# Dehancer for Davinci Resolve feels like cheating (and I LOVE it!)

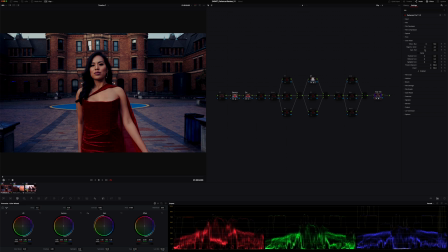Maybe some red, give it a little bit more color on those bricks back there. Off, on, off, on. I'm liking it. So those first couple of tabs within Dehancer is where you're gonna set your look. That film developer, film compression, expand, print, and color head, that's where you're really gonna be doing the majority of the work to set in the colors and the exposure. From there, you have a number of different other tools that can help enhance your look, like halation, bloom, overscan. There's other tools there that are pretty cool, and we'll explore that here in a moment. Before we do that, I wanna see if I can continue to push this a little farther, maybe turn on the contrast, see what that does.
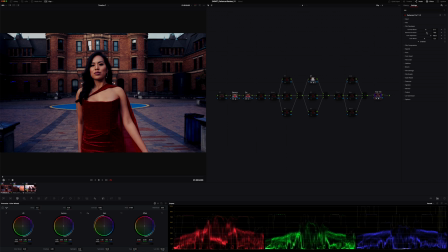Fix the gamma a little bit more. Color boost, increase the reds, which are, they get really muddy if I go too far, so I'm not gonna go too far there. Maybe something like that. Helps it pop off the screen a bit more. And then I can also play with this output option and really just dial it in further.
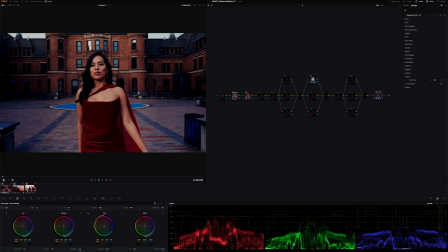You can see that's where we're at now, before, after. So we can really just dial in that look to our liking. And we can also take that look into different places. Like in this case, maybe I will add some film grain.
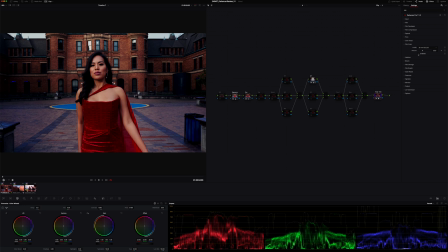Its default is 35 millimeter ISO 250. We'll enable that, and you can see there's some definite grain there, giving it a healthy vintage look, which is kind of fun to play with. We can also take it further with like adding halation, which will make those red tones just pop a little bit more.
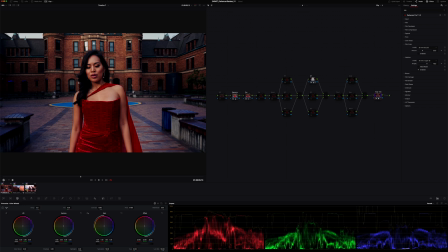And we see a lot more fringing between the darker areas of the screen and the brighter areas of the screen, the places where there's more contrast.
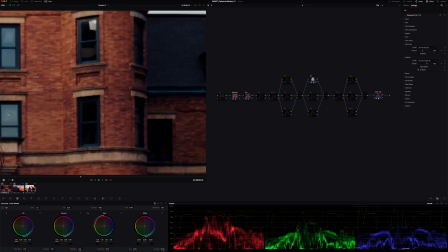Maybe if I zoom in here, you will be able to see it when I enable it on or off. Maybe if I drop it down to 8. Yeah, now you can really see it when I dial it in. You start to see that fringing happen when you see brighter areas and darker areas of the screen is where you really start to see that fringing. 16 millimeter will probably be a similar situation a little bit,
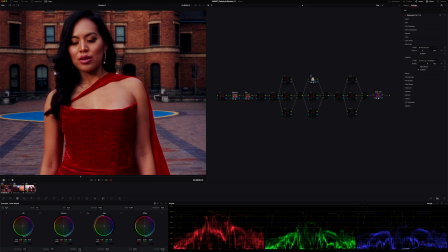but you can see, yeah, you can really see it in Maricres' face there.
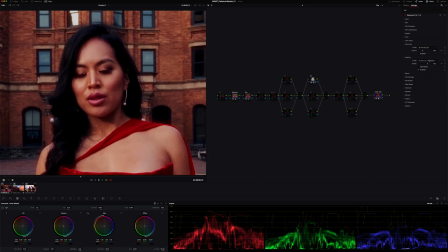That's a bit strong for my liking. Let's just jump down to 35, and I don't think we need the halation in this case.
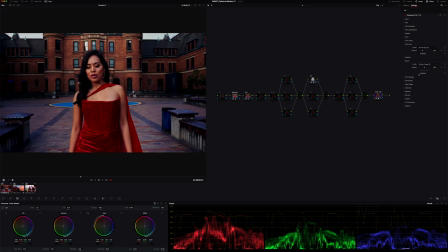We'll add some bloom, which is, it's like glow. Just makes things pop off of the screen a little bit more. You can see like there's a glow to her skin now. We can add film damage, which is kind of cool.
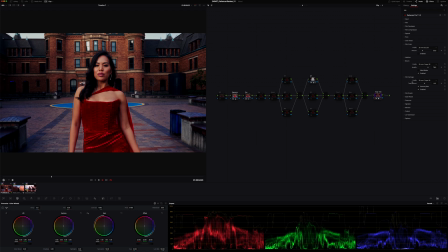And this is where it really starts to impact the playback of things. If I didn't have things enabled, maybe if I didn't have bloom enabled, when you start stacking these things, it really starts to tax the system a little bit more. So I would stay away from throwing everything at it. I think using Dehancer within moderation is the best way to go about it.
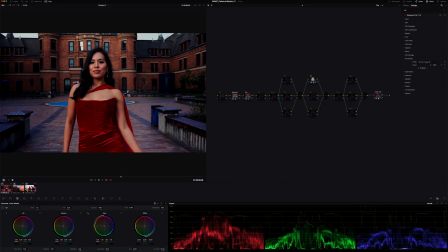You also have this film breathe. You can see it like kind of, when you start reducing your film stocks, it gives it a different characteristic to it. Let's jump back here.
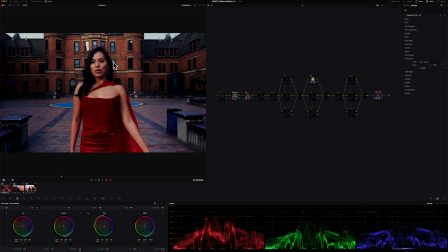You can see that there's like some weird like lighting issues going on where it's lights getting into the camera. In some ways, you can see it in the brick tones. It's jumping from like that reddish yellow color to a little bit of green happening back there, which is kind of interesting. With the gate weave, if I turn that on and I jump back down to 8 millimeter, you can see it like
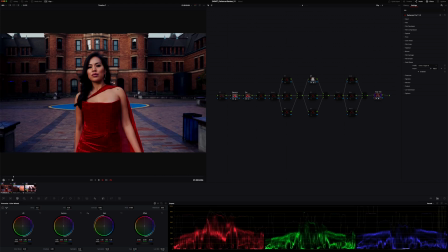have like this weird like issues of like the camera's having a hard time feeding the film correctly. When I take this gate weave and say I add film damage, and I drop that down to like say 16, it's gonna start giving it kind of an interesting look. Gives it more of a vintage vibe.
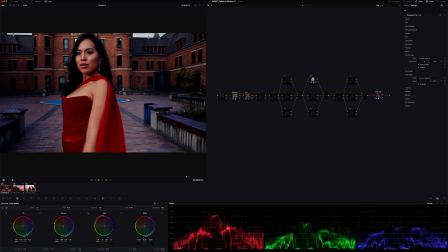And it's amazing to see Resolve being able to do these things and play back the stuff.